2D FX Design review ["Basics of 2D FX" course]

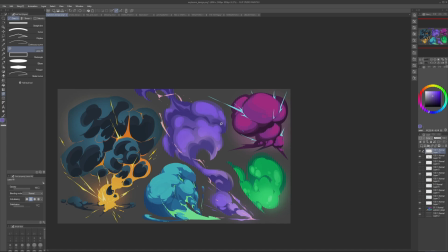And if we do the change of light, we show that through the area and not just in one spot. And then we can just push the shape so it's more contrast between areas. So there is smaller and bigger areas, light and shadow.
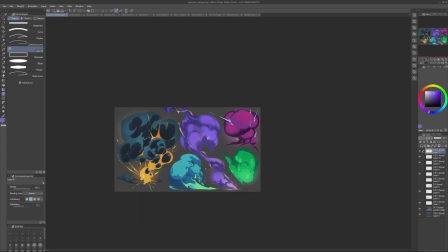We can wrap our details along the surface, add some nice transitions, make scenes simpler where we want, kind of creating a bigger structure.
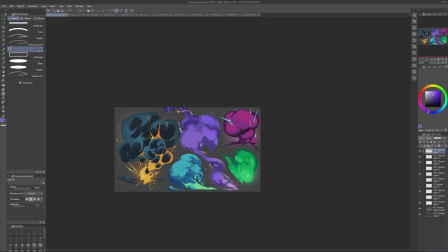Unifying stuff, and then cutting in and creating areas of other colors, but carefully,
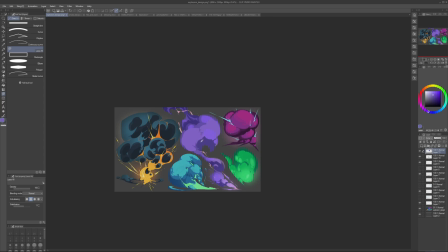and only in those places where it really matters. Because usually we try to make things more unified and then break it up a bit, rather than to make everything broken up and then try to unify it. Also, that's just a general approach.
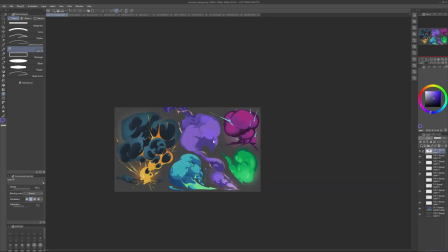You can get away with doing things the other way around, as long as you make it unified to some degree at the end of the day.
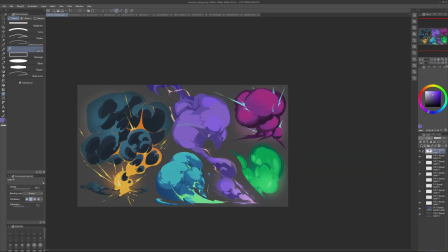So for example, something like this. So I'm describing the form, describing this surface through these lines. I'm unifying, simplifying stuff, so it's easier to read.
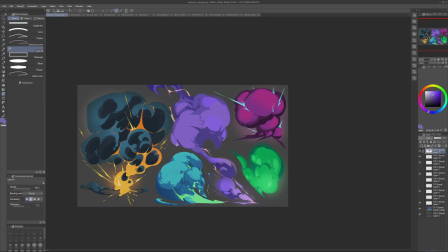I'm putting stuff behind and also in front. I'm keeping more difference in this area of shadow and keeping this area of shadow limited only to the bottom planes of the surfaces.
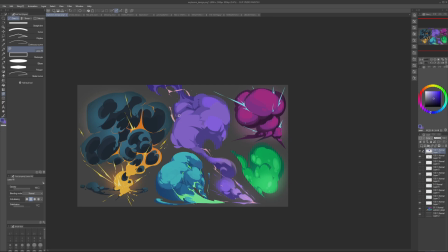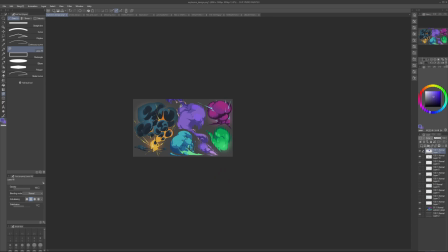And this will create a lot of volume and clarity in our effect.
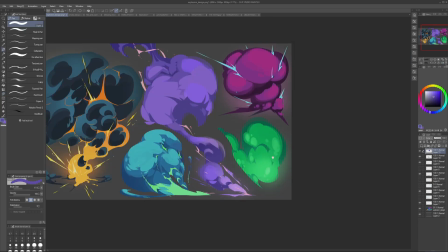Same thing here. So we just need to decide the role of the effect. Is it like internal glow?
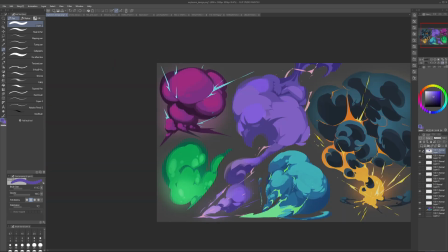Is it something else? What do we want to do about it? And we want to overlap the circles more. So rather than making them separate from each other, we want to interlock them. So one goes behind the other, maybe something else, different size goes in front,
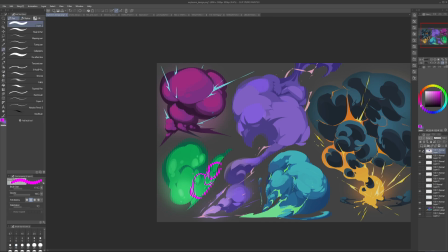so that they're interlocked, which creates an interesting structure. And this part is good.
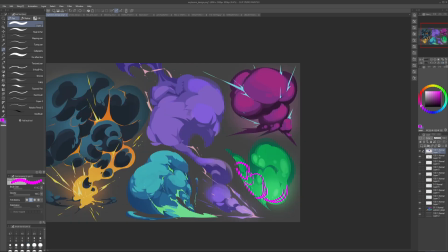I think this is great. Here, I only think we should try
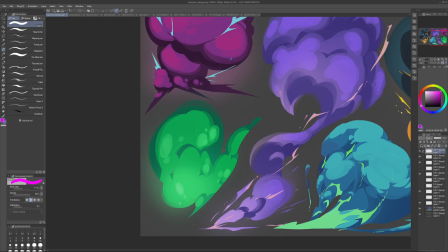and make sure that the distances here are not the same. So these parts are not the same.
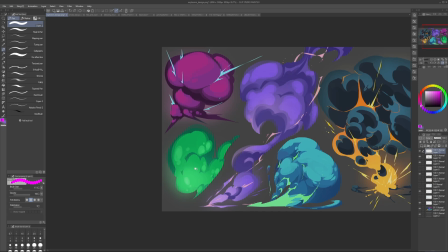And I think that would be pretty much enough to make it quite interesting.
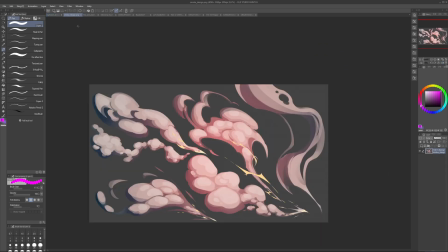Next up, here.
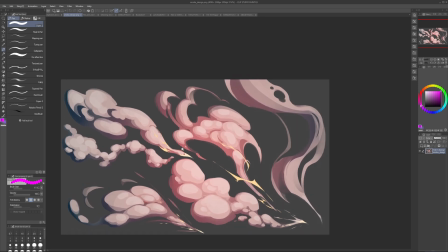So here, again, the same idea about interlocking and choosing how the surface goes. So instead of everything being kind of on the same side, on the same angle, we need to make sure that it wraps around the volume.
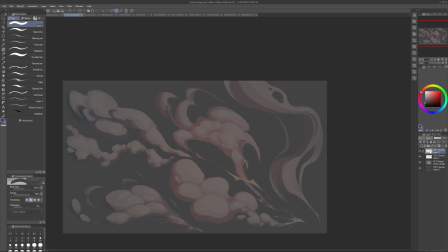So what's the difference? So if some things are just like this, then there are no forms going along. So if I do this, I do not express the volume of the form,
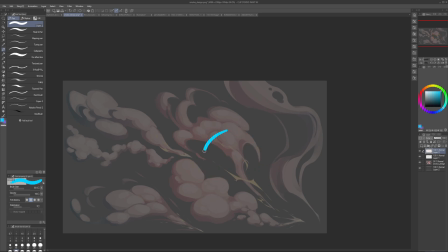because if we imagine stripes on like a ball, they go like this. Denser on the sides, more spaced out here, and they change the shape, kind of.
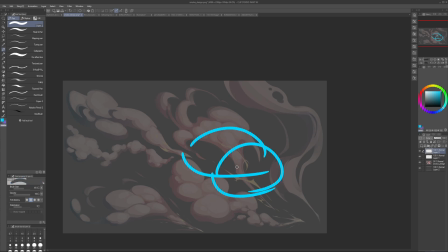And they interlock. If we like interlock different balls, they will interlock, and I will see something like this.
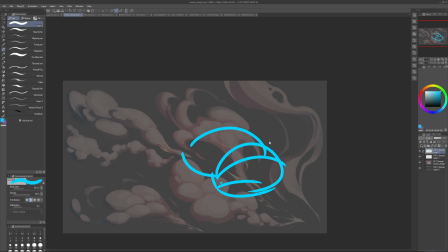And the further away it goes, the more they are interlocked and the less of the volumes I see behind. And here, this is a thing that we don't see as much of, which we can push.
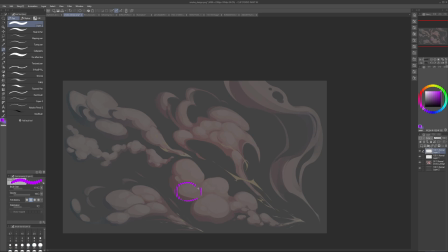So here, this is a separate thing. It doesn't overlap much. This is a separate thing. It doesn't overlap much. This is a separate thing. It doesn't overlap much. So things are kind of in space, but they do not interact. Now, if I do this,
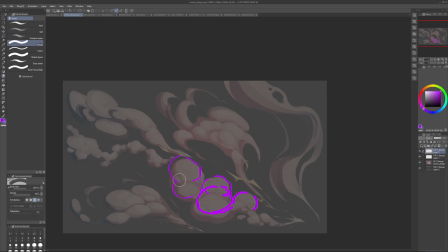for example, maybe this is in front. And then maybe there is a connection that's like in front of both of them, but behind these two.
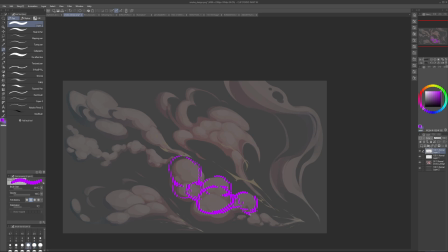Maybe there is something here that's in front. Now this is a different story, isn't it? Now we see what's in front, we see what's behind, and I can add even more extra clarity to it.
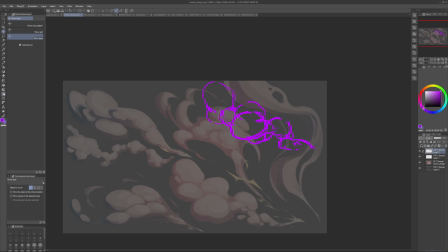So we need to push these shapes in a way that shows the overlap more.
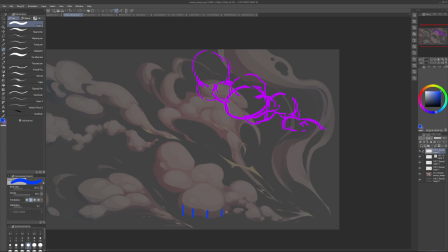And vary, design-wise, we need to vary these distances. Because I think generally the shapes are pretty good. The choices that you make are pretty good. It's just pushing these choices, making these volumes connect more instead of separating them out,
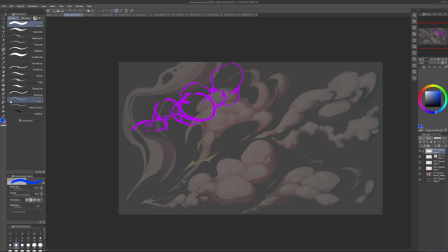and creating something more connected rather than several separate volumes. So for example, here, I don't know, something like this. So this is our shadow, for example.
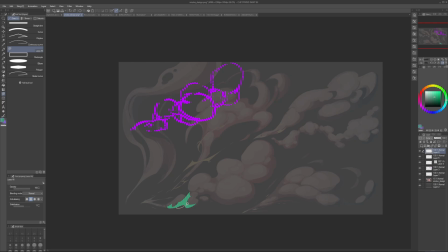So we want to have some nice contrast, variation.
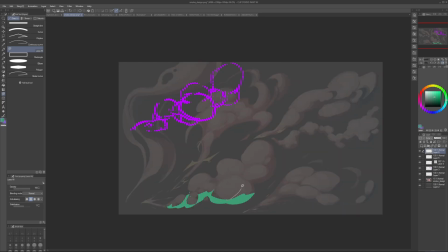And here we need to simplify stuff a bit, give it more variation in thickness, from thick to thin, from thin to thick.
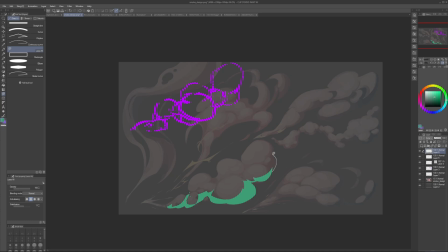Maybe it goes like this here. So thin, thick, thin, varying the shapes a bit. And now for the light, for example, I choose something like this.
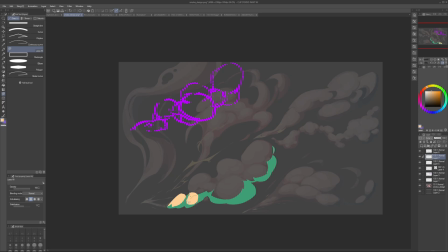I'm just using some kind of abstract color, for example, and I want to unify the shapes a bit. So this is stretched out in the direction of motion, and I unify this into a bigger, more interesting shape.
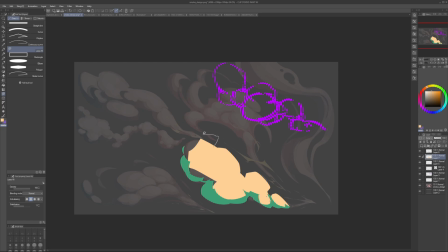Then maybe I interrupt it a bit with like something smaller, shorter. So trying to push the difference between these gaps, and I can do even more of that. So I want these gaps to be different
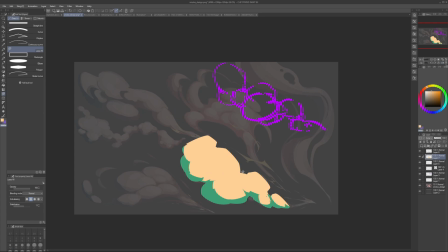and go in an interesting pattern. And I want these forms to be different and go in an interesting pattern. Because that's pretty much what makes my effect look like it, look like something.
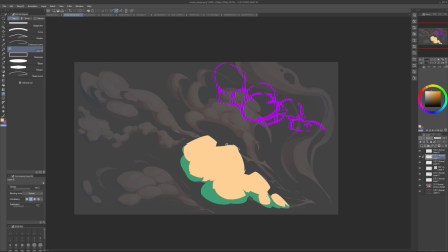And then I want to create this separation between the volumes. And then I'm going, okay. So then there is a volume here, for example, it's on at the top, on top of this volume.
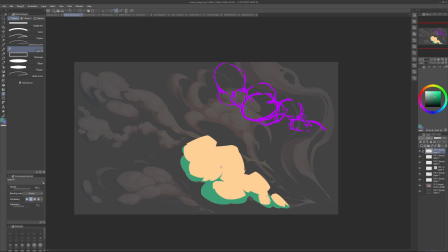So I create a shadow showing the separation between this volume and this volume. This volume stretches further here, but it's being pushed down by this volume, so we abstract some kind of part of it.